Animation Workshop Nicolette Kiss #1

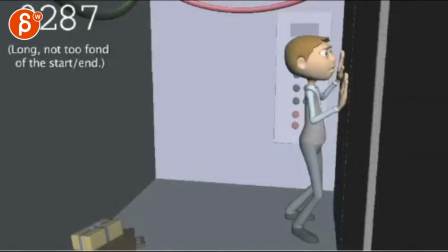It is a bit draggy at the end, I don't mind the beginning, but I agree that the ending is a bit a bit kind of, eh, there needs to be something to it, some button,
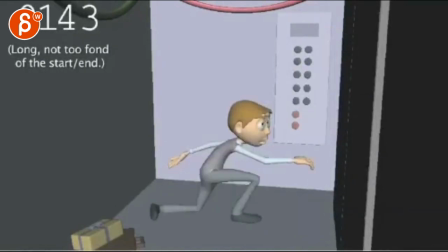something's kind of missing but it's also really relying on the audio with that audio it would just be kind of, eh
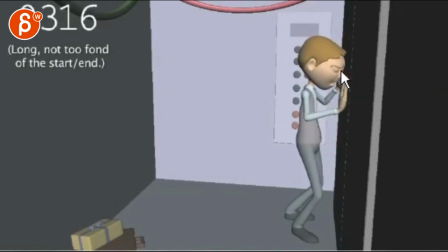it's cute I do like that jump and the timing of the of the hits and then after that, especially that hand super floaty um, but not too bad
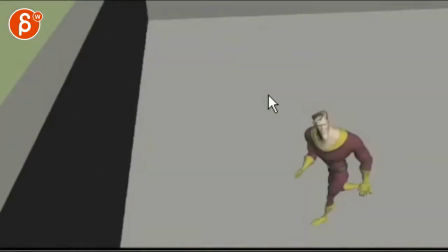alright, you're asking by the way, I love your presentation of air, all that stuff
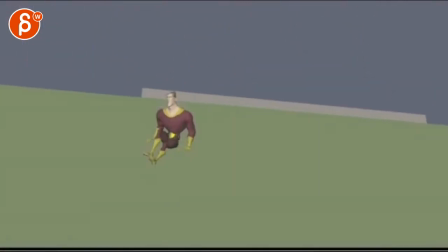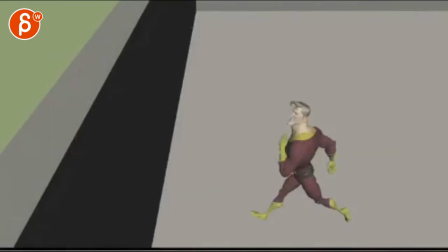Yeah, I can see what you mean. I think the execution is good. That is a bit poppy there.
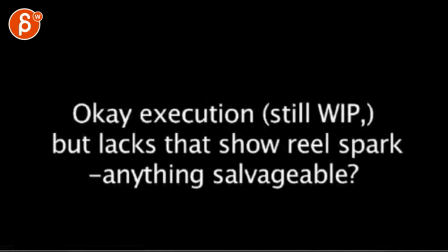Not like there's a one frame pop, but it feels like the swings are very pop, pop, pop, pop.
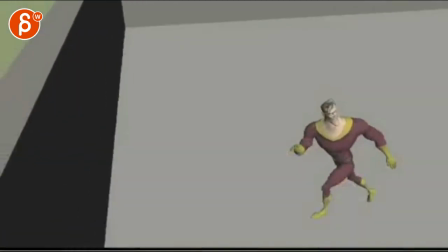It's an interesting timing there. Like that section.
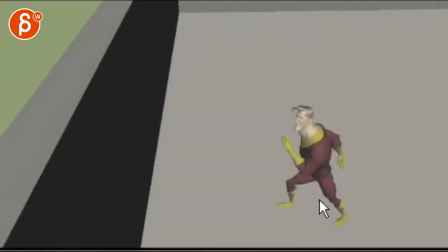It's almost pose to pose how both arms move and that leg goes forward.
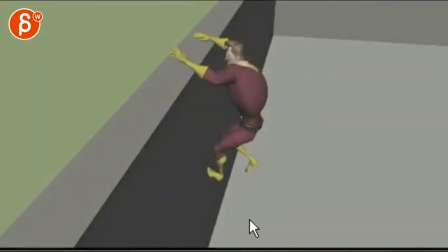It's a bit really poppy there. Again, not poppy as in a one-frame pop, but really synced.
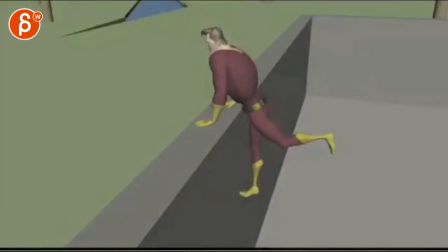That's cool. I do love this part though, getting up and bringing that leg up into that.
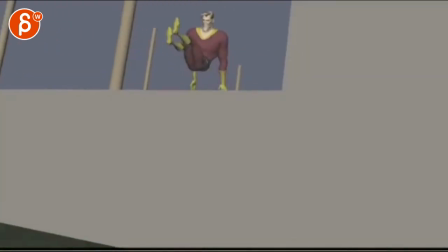That roll is great. I really like that in terms of the posing, how clean it is and all that.
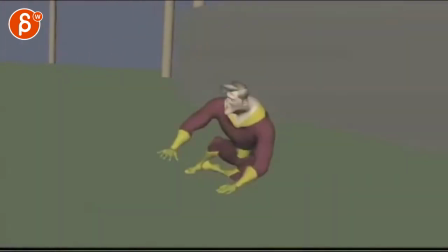Again, it feels slightly reference-y. In terms of the timing, it's a fairly real-looking move. and then it goes back into this pop,
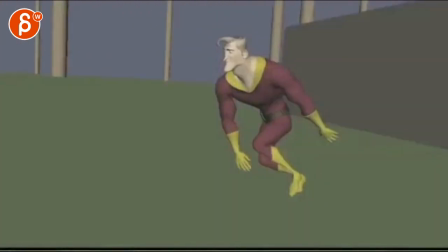pop, pop, pop, pop, pop, and the weirdly high frequency up and down pops, and his arms are,
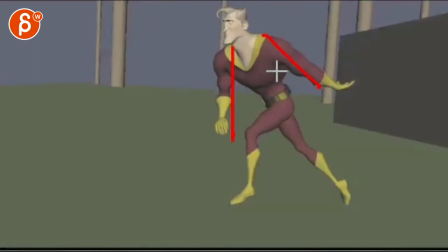you know, like that. It doesn't, it feels like very contained, like it's trying not to swing too hard, it's almost ballet dancer-y, as opposed to like bigger, bigger arm moves, where, you know, if there's a big jump,
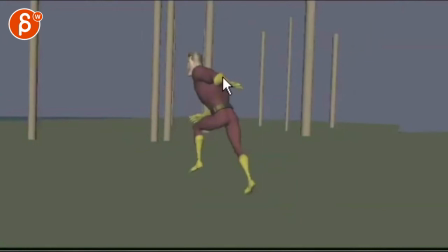it's less contained and not so flat-armed with just the wrists overlapping. And this goes on for too long, this was a bit too simple here.
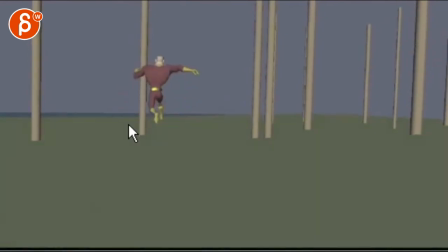This is slightly confusing as to, is he jumping on top of the tree, what is going on here? That transition was a bit odd, why is he jumping in the air, there's nothing that indicates the drop that you see here.
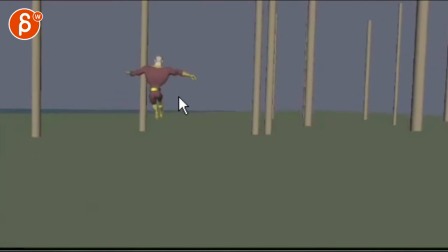That's cool, it's a bit soft, the mechanics legs are a bit funky, it's a bit slow, and the legs are kind of not moving at all actually.
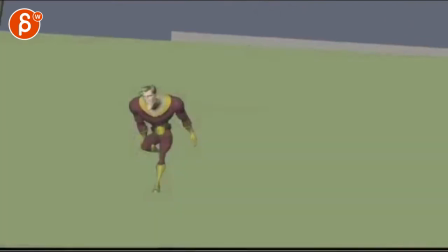It's a weird moment there. But I like the detail, the idea of the slippage and the detail of irregular
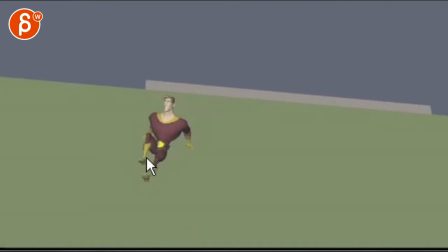slippage and getting stuck and moving and sliding,
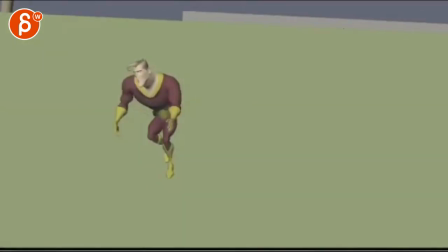that's neat. But then it goes back into feeling almost like a cycle gets activated and not quite buying the transition from here to here on to
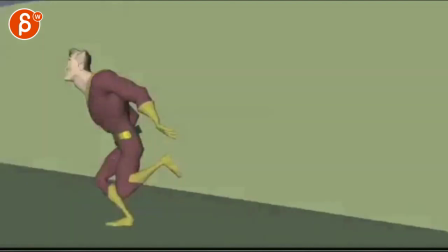boom like for this would be maybe potentially hunched over a bit more just push it a bit more and then again and then it's weirdly cartoony where it's very
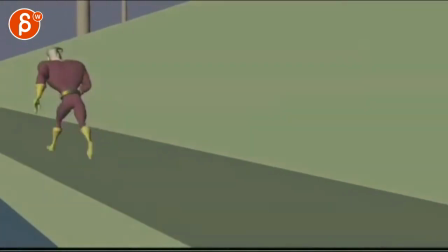fast and very poppy up and down on left and right swingy like this feels like a different character
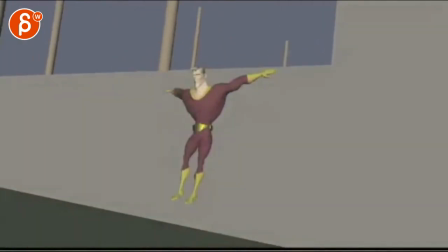than what's introduced here in these moves like this feels very referencey and real
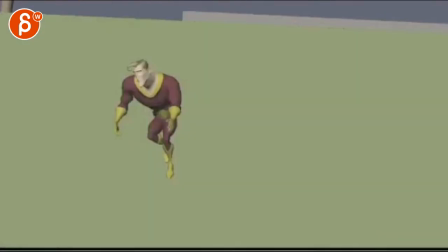Especially all that stuff there. And then here it's suddenly a style break where it's just a different type of character.
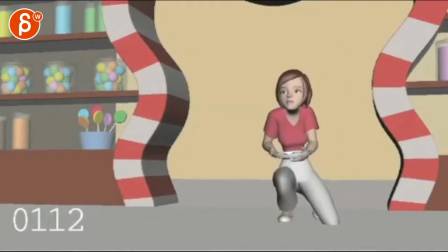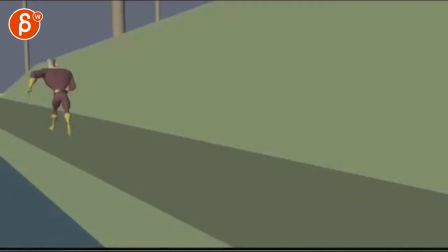It's alright, I'm not sure given what you have already if that shot adds a lot to it.
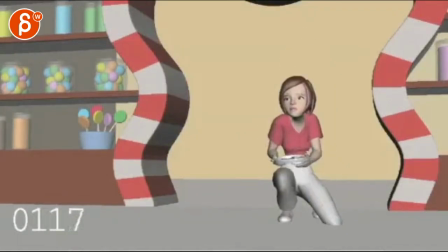Just going through the mechanics you've already shown so much in terms of what you can do. I don't think this adds anything more that is better than all the shots previously.